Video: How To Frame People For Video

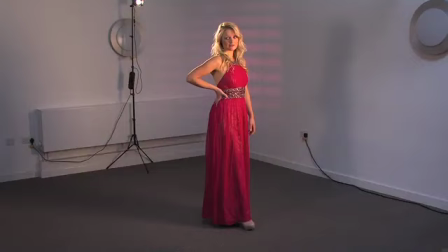(0:01)
During this shooting tip I would just like to cover the basic shot types when shooting and framing people. In this first example we have the wide shot which is a full-length shot of our model but as you can see here the model's
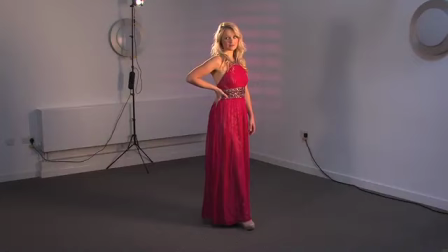(0:14)
head isn't too close to the top of the frame so there's enough headroom at the top and her foot isn't cutting off at the bottom of the frame so there's enough room at the top and the bottom so that you can see the model in her entirety.
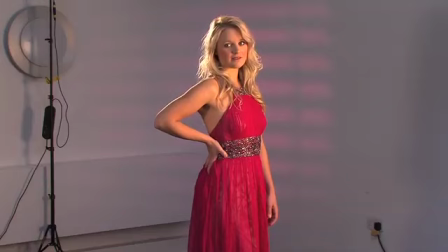(0:26)
So this is a perfect example of the wide shot moving on to the mid shot here I've got two examples of the mid shot the first is slightly wider than the second here I've cut off the model just above the knee but below the hip this is a perfect example of a mid
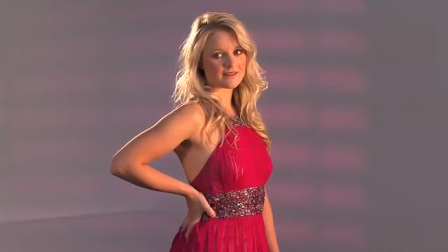(0:43)
shot if you still want to keep a little bit of distance and then the second example moves in even closer where I've cut off the model at just above the hip and below the waist this is a very pleasing mid shot if you want to move in a little bit closer in fact
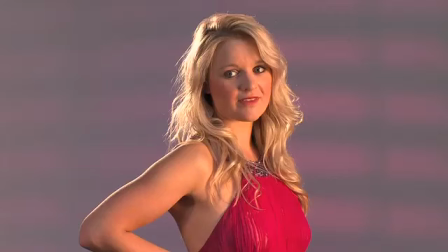(0:57)
this is a rough approximation of how you would see a person in the flesh if you're having a casual conversation with them moving on to the medium close-up in this shot again we don't cut off the subject at natural joints so it's between the elbow and the wrist and not too much
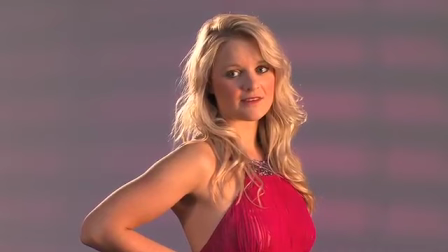(1:14)
headroom at the top of the frame this is a perfect example of the medium close-up
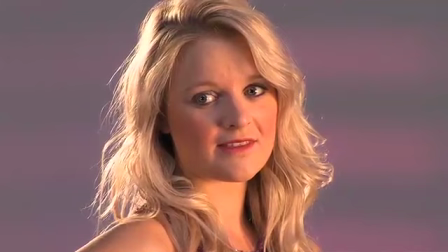(1:18)
here we have the close-up if this was a man you would be cropping off approximately where the knot tie would be.
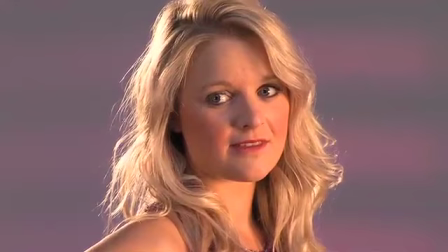(1:25)
Here we have our model cropped off in approximately the same place and as you can see her head is
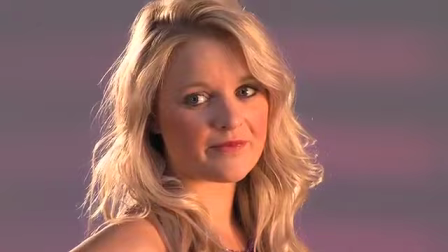(1:29)
now cutting into the top of the screen a little bit to keep her eyes about a third of the way down the screen.
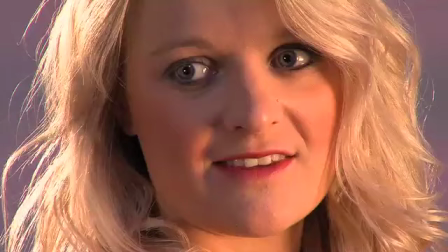(1:34)
This is simply to follow the rule of thirds. Finally we have the extreme close-up shot.
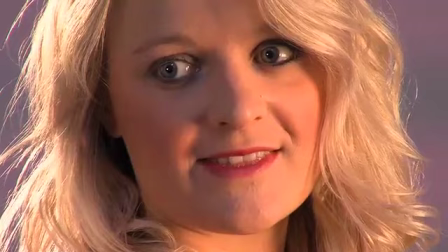(1:40)
Here there's two examples. In this first one the model is cropped halfway through the forehead but just below the chin.
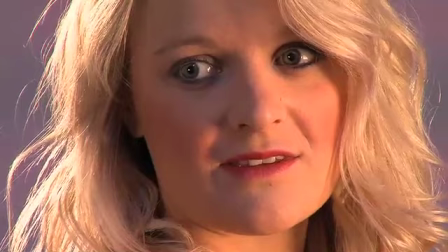(1:46)
Again with the eyes about a third of the way down the screen to follow the rule of thirds. Extreme close-up shots like this are typically used to convey emotion.
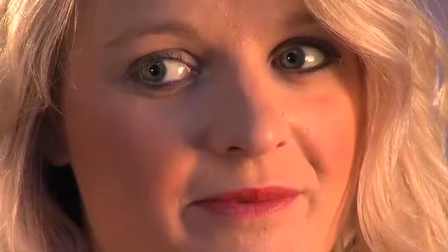(1:54)
In this next shot I zoom in even closer and crop the model halfway through the forehead and halfway through the chin,
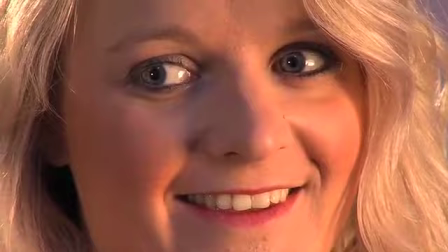(2:01)
again keeping the eyes approximately one third of the way down the screen.